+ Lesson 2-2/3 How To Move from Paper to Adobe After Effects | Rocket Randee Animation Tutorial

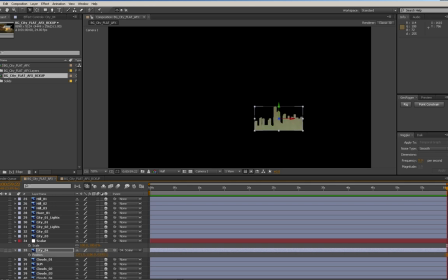Okay, so I'm going to position this back at 50,000. And we're going to get sky.
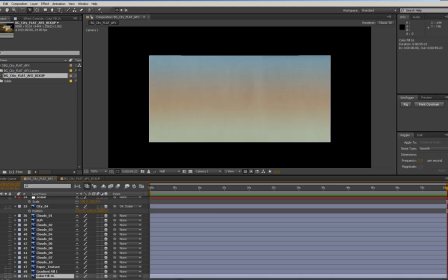Okay, normally I like to set the sky first and put it way far back. So for this color gradient, like this base color here, I'm not really worried about that.
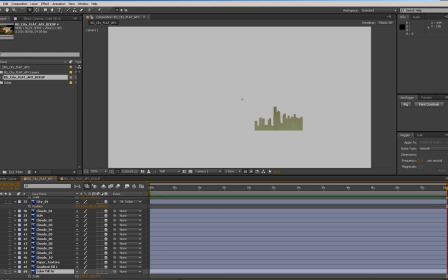That doesn't even actually have to be 3D. That can just be a regular 2D layer.
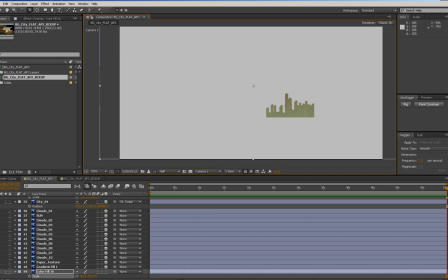In fact, I may actually trade this for just a regular fill layer.
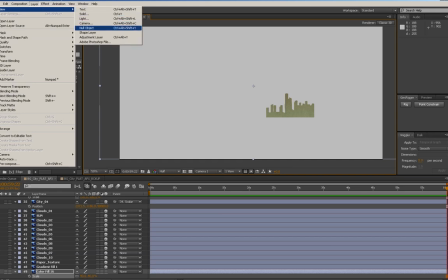So if I go new, I can create a new fill, like a new solid, and then I'll just eyedropper that color.
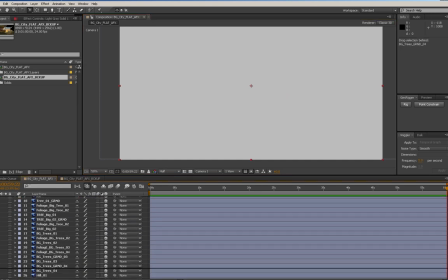And this just makes it one less thing for After Effects to have to process when we're rendering. So I can have one less object in there that's really large that it has to think about. The next thing is this actual gradient.
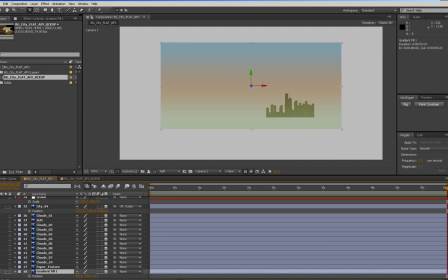This gradient, I will keep it 3D, and I'm going to put it way far back because if the camera tilts up or down, I want the gradient to move naturally. So this is going to go way back. So 100, 1, 2, 3, 100,000.
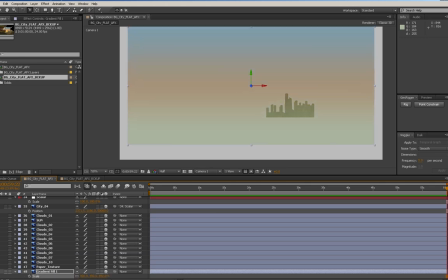Don't be afraid to use really big numbers when you're positioning your objects,
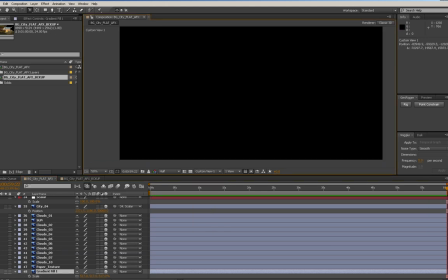because the further away things are, the more natural it's actually going to look, then the more believable it's going to be.
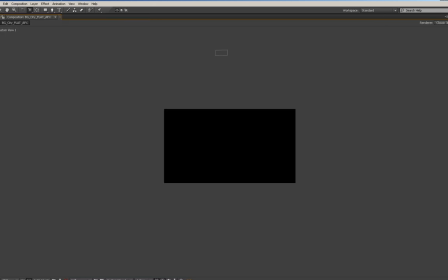So let's see if I can see that object. There it is. There, it's way back there. So there we go.
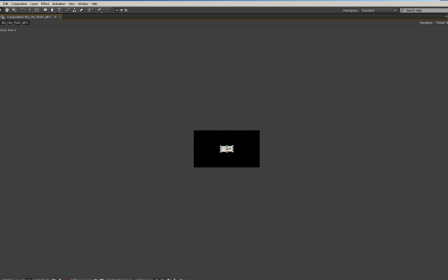So as you can see, that sky is pretty far away. The big question that I'm trying to figure out though is how realistic do I want this to be?
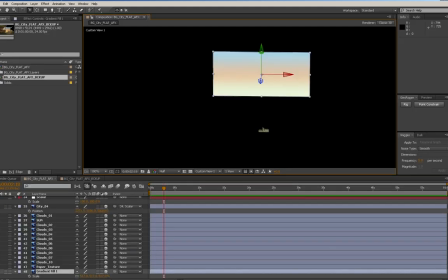Like, do I want this to feel like an actual place, or do I want it to feel like a little paper set? So that's another problem. That's another question I need to answer, because if I want it to feel like a little set, I don't want everything so far away.
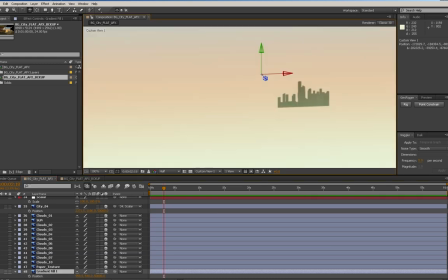Like I want things a little bit closer together. So that's something I really do need to consider before building this whole scene together.
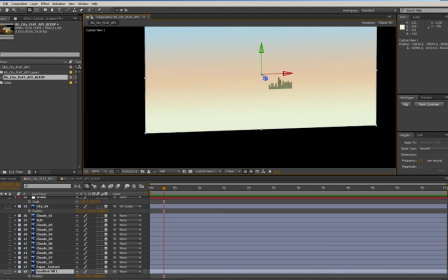So if I want it to have kind of a stop motion look, like I'm on a little set,
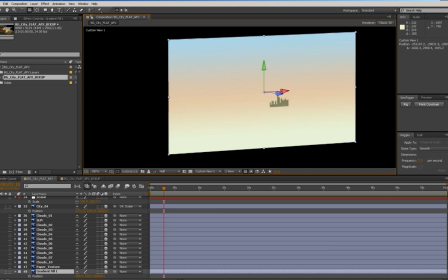then it's probably more important that my sky and everything else is actually not super far away, because you subconsciously pick up on those details. So I'm not 100% sure.
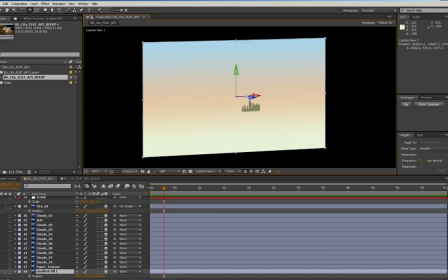I'm not 100% sure at this point. But see, the thing is, if I am going to do that, it means my distances need to be less exaggerated. Like they actually need to be quite small, and I need to have more of a natural setup.
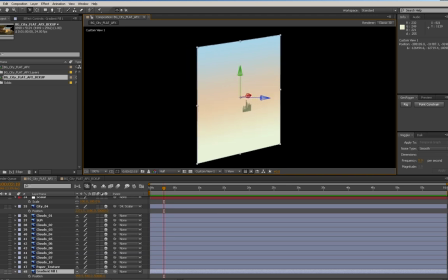So like my city can't be super far away to look really distant.
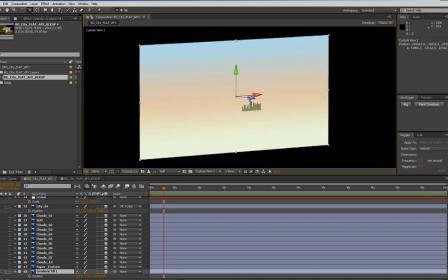It needs to be kind of close, but just small. So it really comes down to, am I trying to create a believable world, or am I trying to create a basic stop motion set? And I'm on the fence about that. So for now, I'm going to put this sky at 70,000.
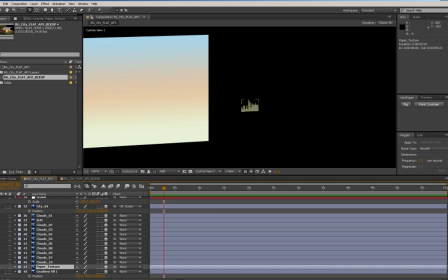And then maybe what I'll do with the actual city here is I'll bring that a lot closer. So maybe I'll put that at 30,000. So that'll be there. Okay.
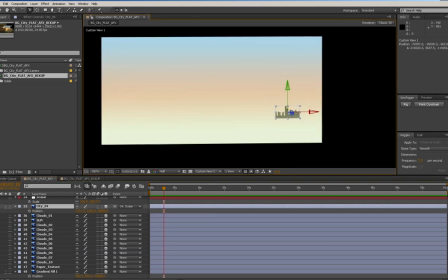And then we can just sort of play with it until we get the right look. So let's go into the camera.
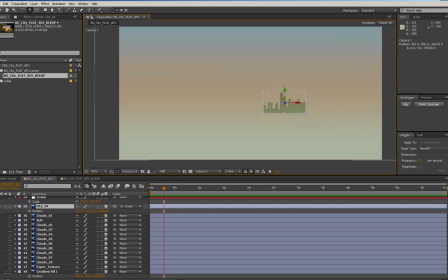So you can see as I move things, there is sort of a dimensionality starting to happen here. Okay, so let's move into the paper texture.
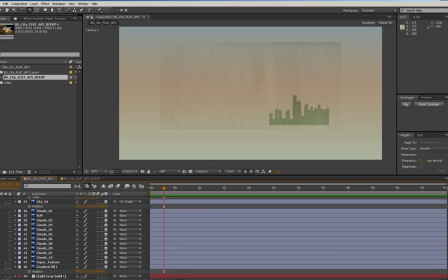Now the paper texture, I should have probably just parented to the actual gradient fill. So let's just go call this sky grad. And I'm just going to copy the position, paste it, and then copy the scale and paste that.
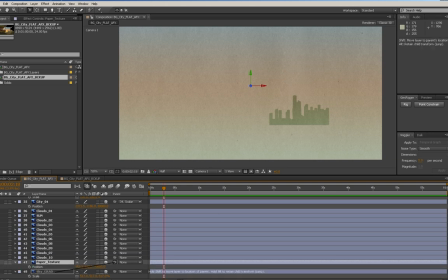And then I'll just take the position, parent it to sky grad, and then bring it off -10, just so it's not sitting right on top of each other, because sometimes you can get flickering with objects that are 3D, especially once you start adding shadows and things like that. So then we have all our clouds and everything.